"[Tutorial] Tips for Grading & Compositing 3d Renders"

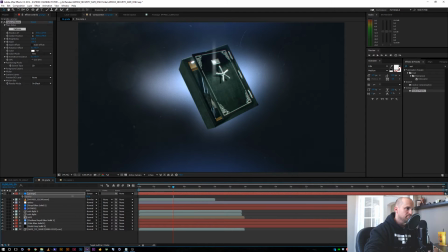And again, we're just going to mix it in, tone it down, be subtle with it, place it underneath my grain plate. All right, so the next thing I'll do is I'm just going to add an overall glow to our footage.
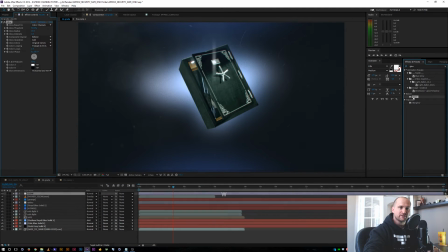Kind of get a little bit of that diffusion, a little bit of that imperfection to it. I might just go ahead and, let's see, let's go with all white here.
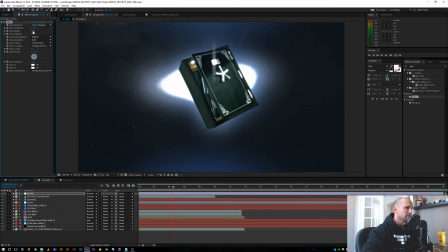We'll go with AB colors. And I'm just going to increase the radius so we can see what we're working with here. I'll bring up the threshold so not everything gets too much of a glow. And I'll turn the intensity down just a little bit. So we're getting just a subtle, nice little glow. If you look right here,
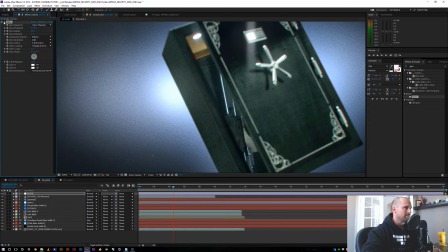our background is sort of peeking behind and getting on top of our safe, which kind of integrates into the scene a little bit more, which looks really nice.
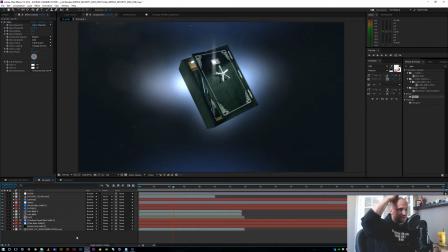All right, and so we're basically just adding things to kind of, keep a look going here. So I'm liking how everything is looking. This might be the time where I go ahead and just start doing some overall adjustments.
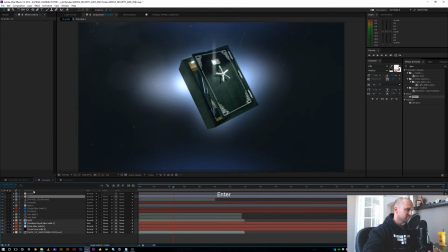So I'm going to make a new adjustment layer. I'll just call this CC for overall color correction. Gonna go ahead and use the levels again.
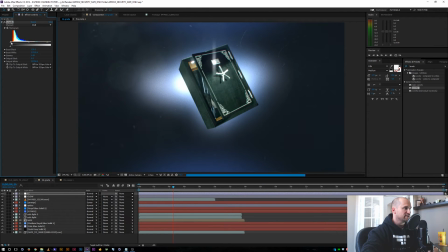Let's see, I'm just kind of playing with it, get our contrast up a little bit more. Add a little curves to this.
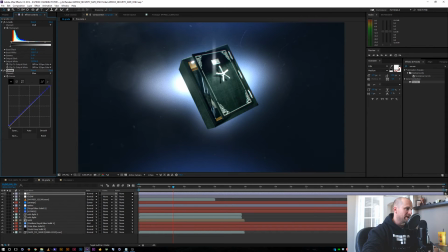And in the blue channel, I'm going to go ahead and add a little bit of the blue back into the shadows like we were sort of talking about earlier anyways, just because, helps make it give a little bit of color, a little bit more atmosphere.
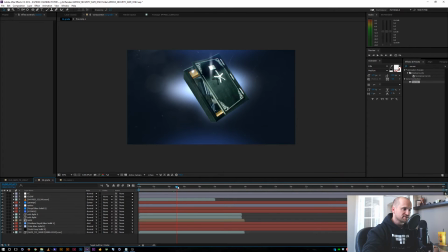All right, let's go forward a couple frames just to see what we got. So we got nice little glows coming off of our highlights.
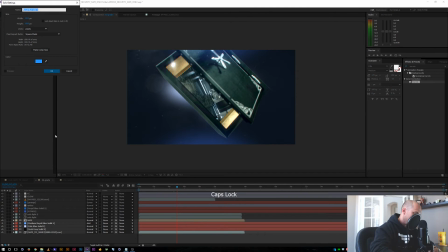Let's go ahead and add a vignette.
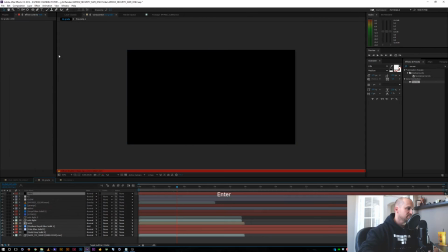The outsides here. Just going to use a solid for this. Double click the elliptical mask and just invert it.
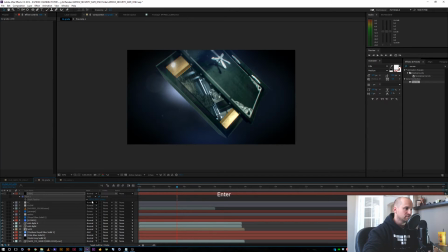I'm going to go ahead and feather it 300 or so. And you know what? I'm going to actually change this to multiply so it blends just a little bit more. And again, making it subtle, just bringing it down a little bit.
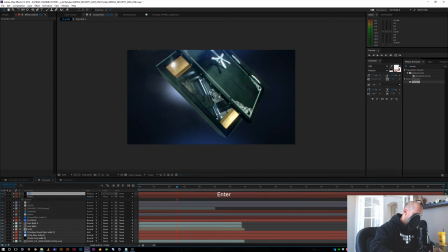We'll go ahead and duplicate that layer. And we'll call this our blur vignette layer. And I'm going to go ahead and just add a fast blur. Repeat edge pixels.
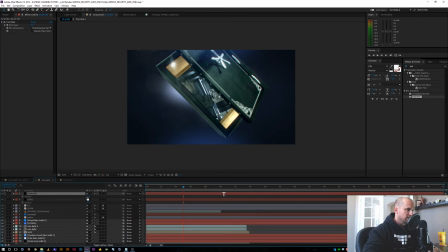Let's turn it up a little bit so we can see it. And I'm going to turn the opacity back up to 100. Let's make this blur 50 for now. And go ahead and just make this an adjustment layer. And now we start to have a little bit of a blur on the outside of our edges there.
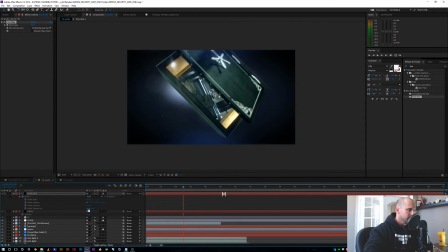Might go ahead and bring in the expansion a little bit. And let's just set this back to normal. So there we go.
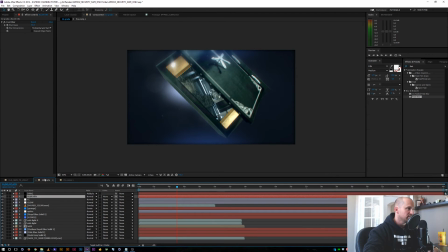I might actually put that underneath my vignette. And make sure repeat edge pixels are on.
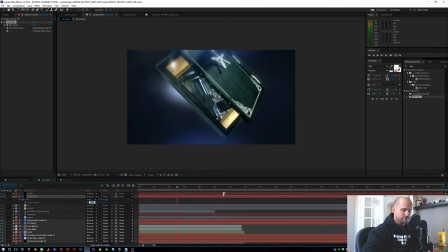A little bit too much feathering. Let's go back down to 150. Maybe this blur is only 10%.
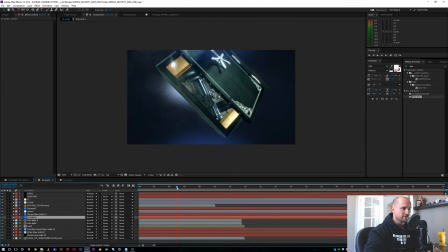All right, so we got a little bit of vignette going on.
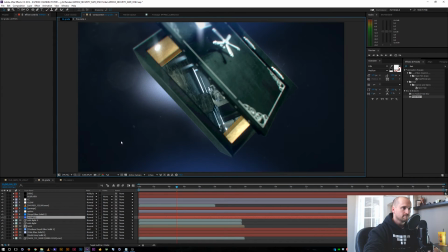The overall look is still a little bit too perfect, so I like to add a little bit of a Gaussian blur over the whole thing. Maybe 0.5.